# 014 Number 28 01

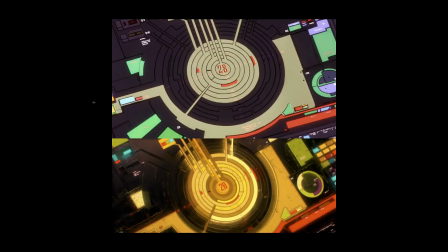0:01 okay all right all right right right right moving behind the scenes yeah why did we pick this shot do you know that's uh maybe we are inspired by this but
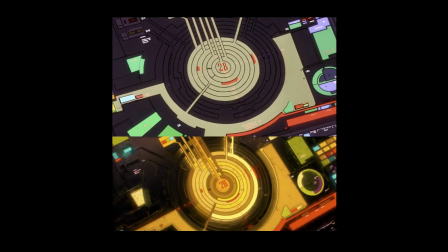0:17 the counter and structure yeah it's beautiful it's so good it's so good and I think it was some another one of those shots that we could use as a hint to things too that didn't have humans in it so
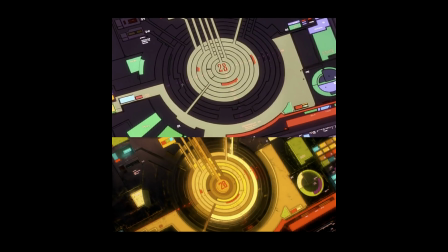0:32 that was always the the tricky thing was having having to not have humans but also to make something interesting too this shot took us so much time this shot took a lot yeah it
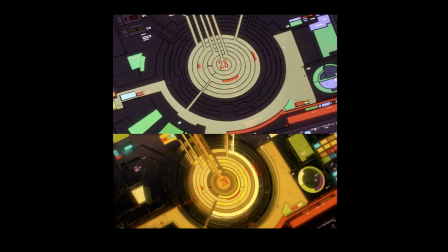0:49 was a lot it was a long one and i think we were trying to figure out a way of of making some sort of like atmosphere in it as well too, and that was something we were working on too, but I mean, it kind of pulled it off pretty close. The camera angle is a little bit shifted and changed ever so slightly, but it's pretty close.
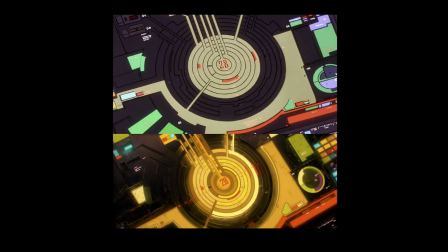1:07 And the colors are a little bit warmer too, but yeah, it kind of came along.
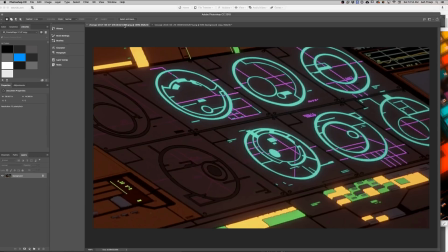1:13 Before we do this, we talk about this shot though. We should talk about making this one, huh?
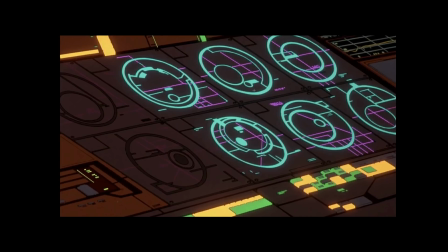1:19 Yeah. originally we were gonna have this in the in the edit and we actually did it and finished the entire thing and I didn't have to use it I don't know why did we not use this you know why haha didn't fit huh yeah yes general feeling into it it's also maybe it's
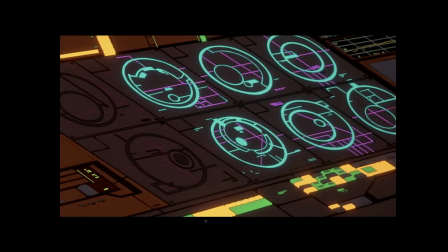1:38 a little bit hard to do the animation because because in the original animated the lines and the HUD things is moving it's moving a little bit complicated. Yeah, like the lines and stuff were like rotating and shifting and moving and it was
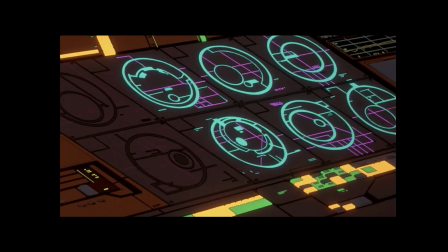1:55 pretty crazy that they did this all with like pencil and paint and stuff like it's pretty
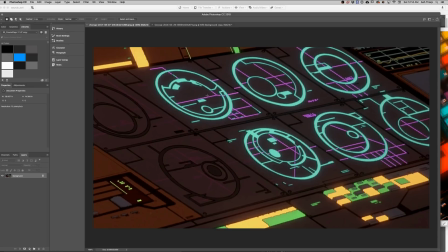2:01 insane but yeah it was kind of a complicated shot but we ended up making it though and here it is so
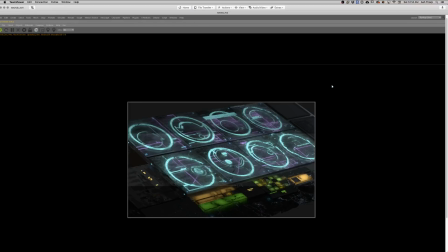2:08 you guys can see it.
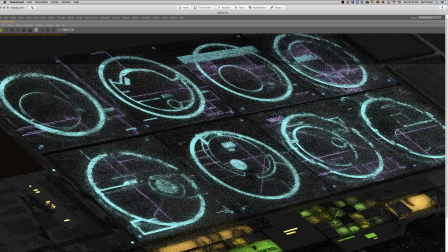2:10 Yeah, it's pretty crazy how accurate this is and I'm I'm going to let this render because it gets insane when it renders at all the samples.
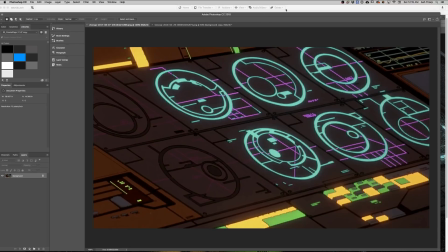2:17 But I mean, check it out. It's pretty close, pretty close, guys, pretty close.
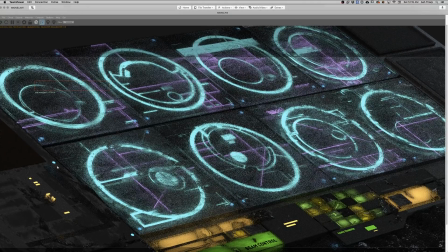2:23 Yeah, I'm going to go and sample like just in an area so we can see how it looks because Mike had done this really beautiful texture. We were trying to mimic snow and frost and the displacement
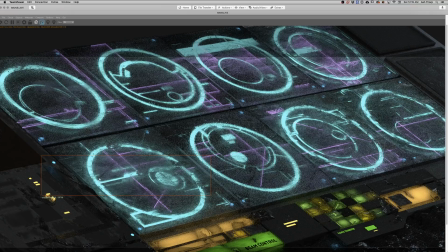2:36 so you would have the stuff pushing light through the material. The material you want to talk a little bit about how you explored that and found that
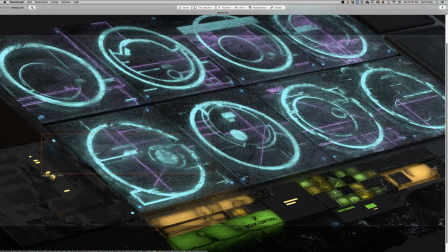2:46 Originally, I found the technique by making the post titles
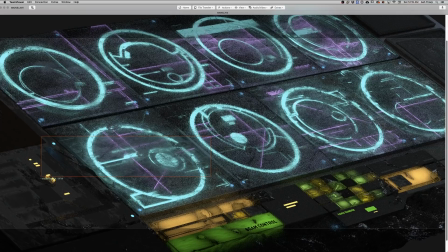2:53 because from the opening opening shot of post titles of post titles that I made I all the TV screen, huh? Yes, you screen I I don't know I just just put a
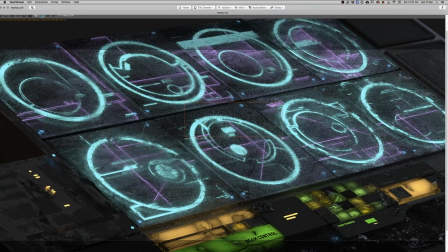3:07 put a roughness texture to it and And I catch the moment that it's pretty beautiful. Yeah, it's really beautiful. And those are one of those awesome things that happen. Sorry, what were you saying?
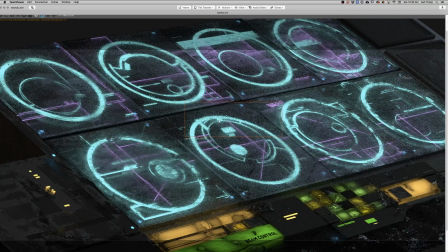3:20 Yeah, yeah, it's just continuous. Yeah, it's really cool. And you also added like, what is this, like dust or something? Yeah, just a clone of some dirt. And I said I got some material to it.
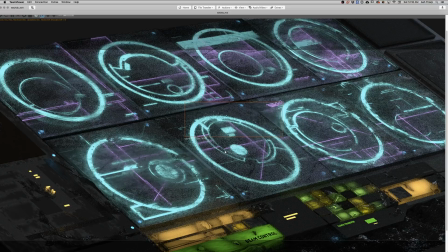3:37 So it will have some Jose inflection Yeah, it's a specular, right? Yeah, it looks really nice I just love how it scatters the light I wish we would have finished this one But yeah,
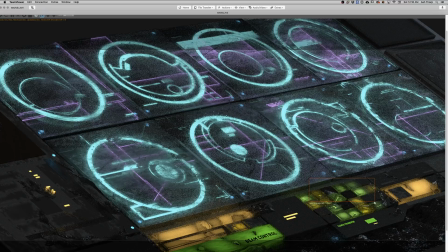3:53 I think it just wouldn't fit In the edit And that's one thing we're really cautious of If it doesn't fit and make sense to us Then we'll just remove it